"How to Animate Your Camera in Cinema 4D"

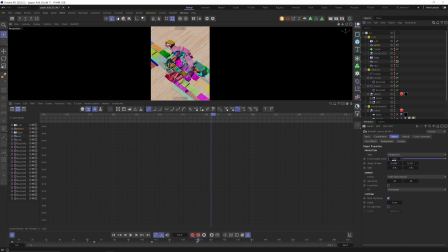(12:26)
And again, let's try to increase the contrast between the close-up and the not close-up shot. So I'm using now 210 millimeters. We're way closer. And now we are way more in the frontal shot. And I think it now works way better. So perhaps even make it more the contrast.
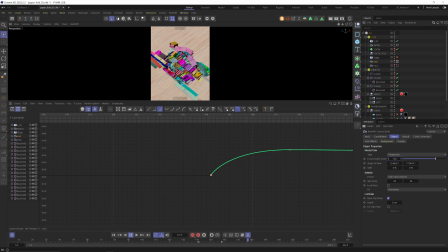(12:44)
We are in a close-up where the whole scene is not yet shown. And we'll show it in the second shot at a wide angle one. And yeah, I'm happy with the result so far. And as a last thing, what we could think about, as I said, I like the taste of this shot being a little bit organic.
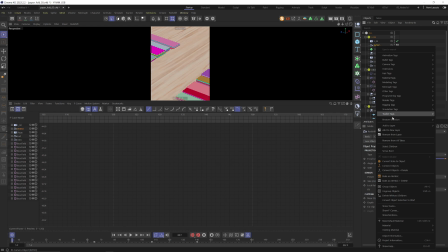(13:03)
And we can make it even more organic. And I was already talking about this, to add a track modifier. And the track modifier we can use the noise. And let's just start to play around with some values.
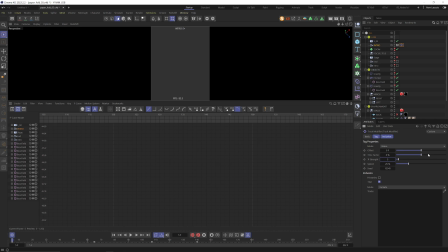(13:15)
For example, like speed of 25 and a strength of 5. And we can open the strength slider here. And the rotation part really fucks up our position here.
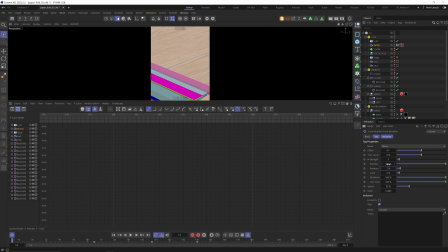(13:25)
So let's put that really down to, I don't know, 3% of rotation. Way too much. So 2%. Down of rotation scale, we don't need this at all. The speed could be perhaps faster, so the camera is more jittery, but the strength could be less.
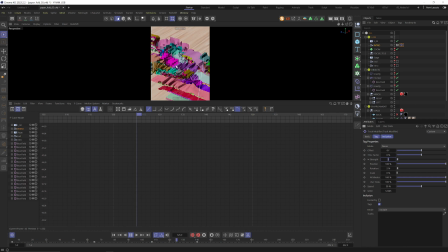(13:42)
Let's try. It's nice, we have a bit of a organic shaky thingy, but it's too much. So strength 1, speed 40%, and let's go back to frame 0. Yeah, that's nice, we have a bit of an organic thing going on there. And I'm duplicating my tag to the second camera as well and see how that looks there.
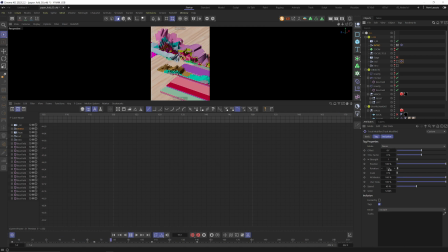(14:01)
And for the second camera, I think it's even still a little bit too much. Let's put down rotation to 1 and position to 90%.
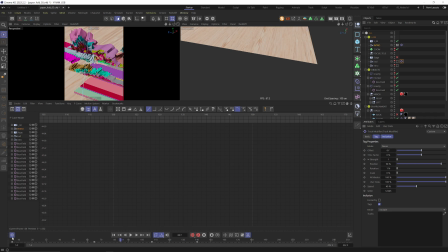(14:09)
This looks quite nice. And let's close our view here and let's make both of our
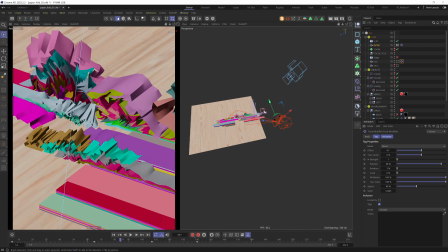(14:16)
cameras visible so that you can see from the outside how much the track modifier is doing.
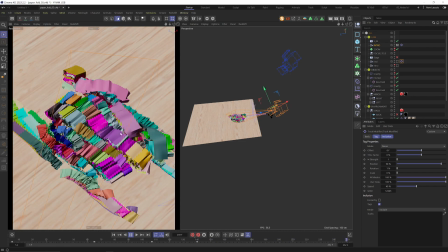(14:22)
You can see there's a little bit of wiggling around this camera. It's not much, but it's enough for us to have here this organic feeling.
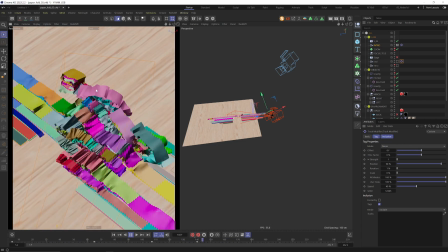(14:30)
That's part one, talking about the importance of camera and working with track modifiers and with curves.